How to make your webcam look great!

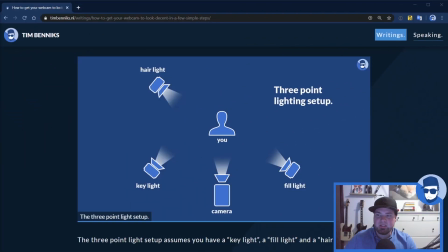250s
So this is the 3-point light setup. So I'm using a key light, which is a bit on the side of me, which is the most strong light with the biggest intensity that lights my face. Then there's the fill light that lights the other side of my face so I don't have too many shadows.
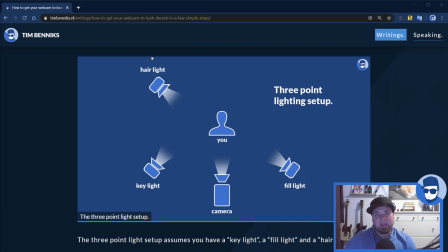266s
And then there's a hair light, or they call this a backlight or a rim light sometimes, that lights you from the side, so to put you a bit more in the foreground to separate you from the background. So let's have a look what it means to turn on some lights and how that changes the perception of the webcam.
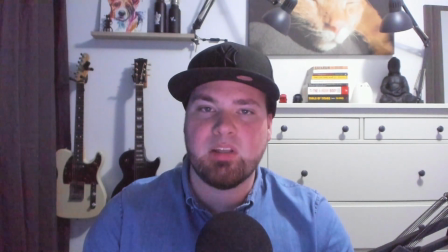283s
So now I'm using Philips Hue, so I have a phone, so I'm just clicking some buttons.
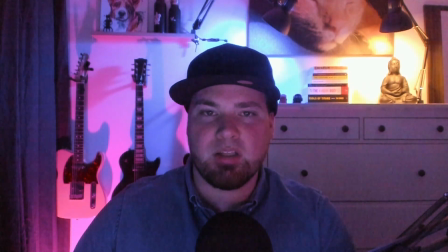288s
So this is my default light setup. As you can see, I just darkened everything and there's a bit of colored light behind me.
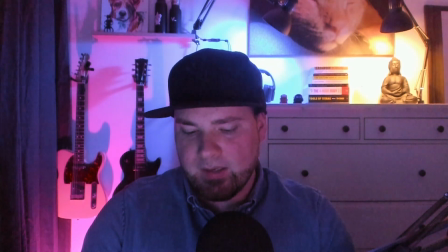295s
You don't need these colors, I just use them for fun. So let's start with my key light.
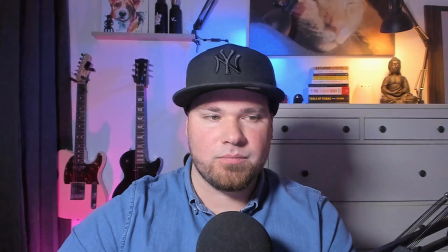300s
Let's find the button. There it is. Wow, you see that blasts.
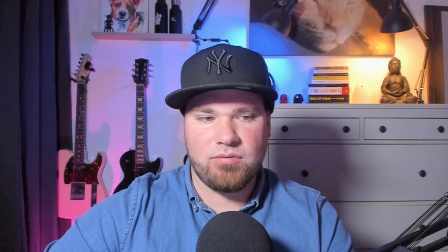304s
This is a very intense light that really lights up my face and casts a little bit of shadow behind my chin here, just this stuff.
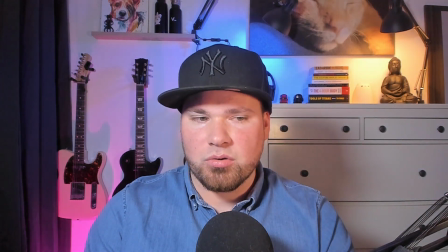313s
Then let's open my fill light. So the fill light actually lights the other side of my face, and now it's a bit more even.
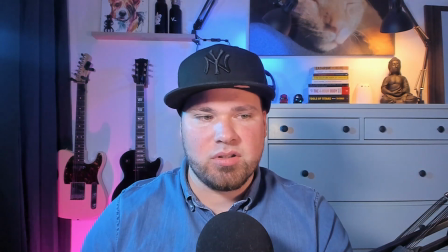322s
And now let's change the hair light. So this is a light that I actually made blue because I just like to have a blue light. It can be any color, doesn't really matter.
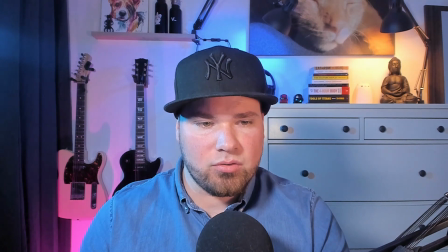331s
But this separates me a little bit from the background, and it also makes the shadows behind me a bit less harsh.
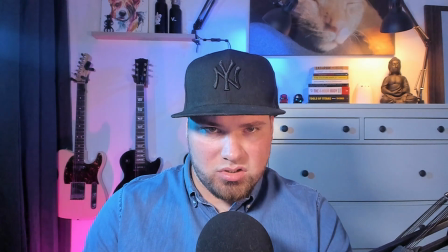338s
So this is my base setup. Of course, it's not the final product yet,
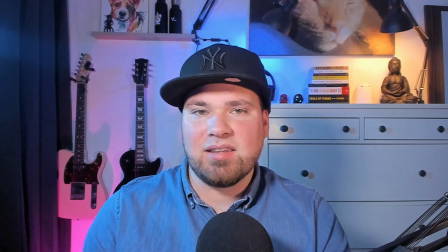344s
but it's getting there, and it's already like 10 times better than not having any lights.
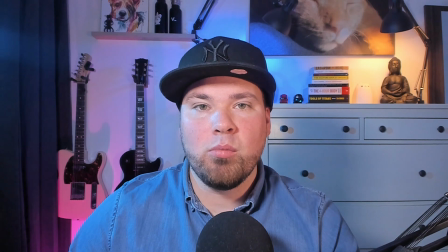350s
We're almost there, I promise.
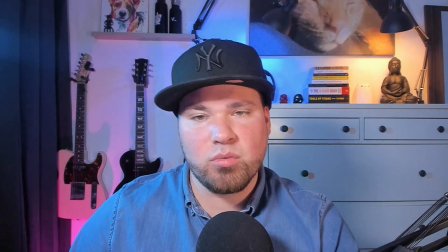353s
We just have to change some settings and post-process the feed, shall we say, and that's basically how you get your final image.
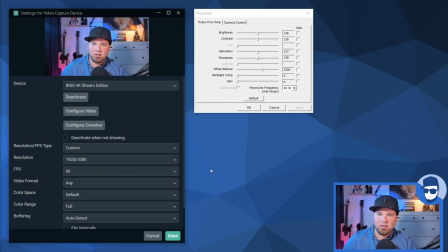361s
So let's open the settings, and here we go. My camera is a Logitech. It's a Brio, which is the most expensive one they make, but it's not even much better than the other one I had, which was a bunch cheaper.
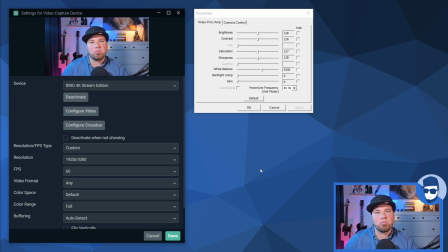374s
Goes to show that webcams just don't get much better unless they really start to change the game, but I don't think they will because there's just not enough market for it. You want to spend more money? Just buy a real camera, right? So let's have a look at those settings. So these are the properties that come with that Logitech camera.
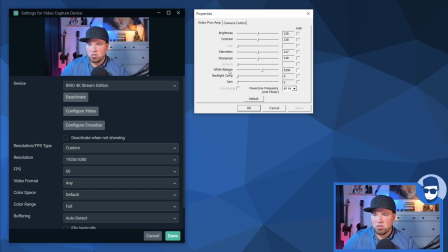394s
I suggest not to touch anything. The only thing you should do is make sure you don't have the backlight compensation, no gain, because we have good light. We don't need all that stuff. And also fix your white balance to the same number every time. So don't auto white balance, because it will do a whole bunch of stuff based on, let's say,
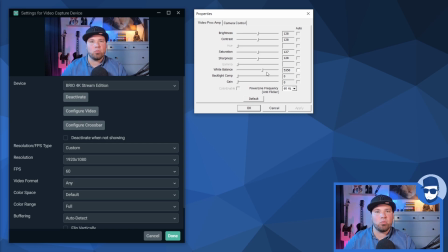412s
if your screen flickers lighter, it will change your white balance, and you don't always want that. You want it to be fixed so you know what you're dealing with. So then when you look at the camera control, don't touch exposure. Exposure is truly, well, I don't know, Logitech.
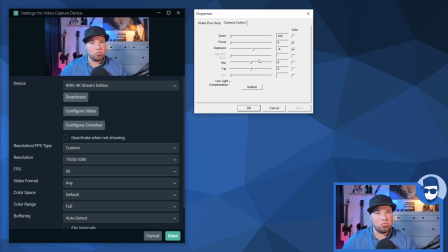428s
Whenever I touch this, either my frame rate goes to 10 and everything is shit, or my image looks like crap. Just don't touch much of it, right? So keep it at auto, and also don't turn on low light compensation because we have a bunch of light on us, right?
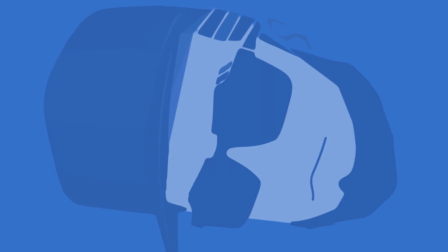442s
There's no need for compensating in post-processing. Next to changing the settings, we also have filters.
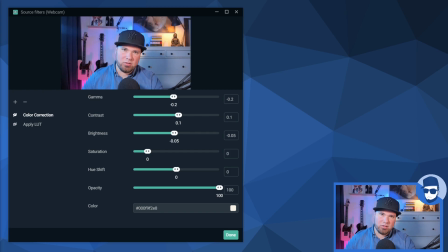449s
These are overlays over your video that post-process the signal to make it look better. So as you can see now, I'm using a color correction and a LUT. Well, they're both off. So this is just the webcam and blasting lights at my face. As you can see, let's start with color correction.
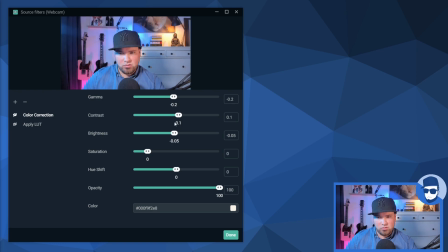464s
I'm only changing a small amount, and it really gives you a much better look.
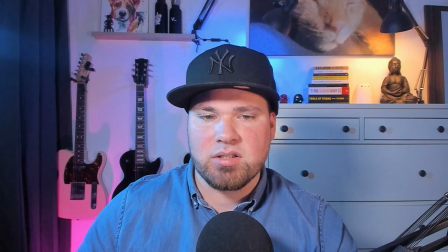470s
So let's have a look how it looks when I turn on the color correction. You see, that's a pretty big difference.
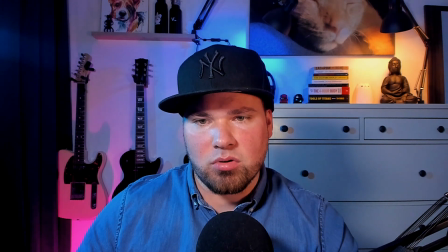480s
It makes it a little bit more dark, more contrasty, more visual, more popping, whatever you want to call it. It's a creative term, right? So just use these to your own opinion.
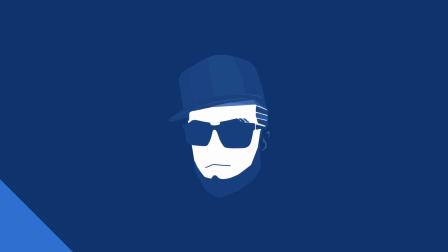493s
Change it up a little bit. Have a look at, don't change too much because it will look like crap.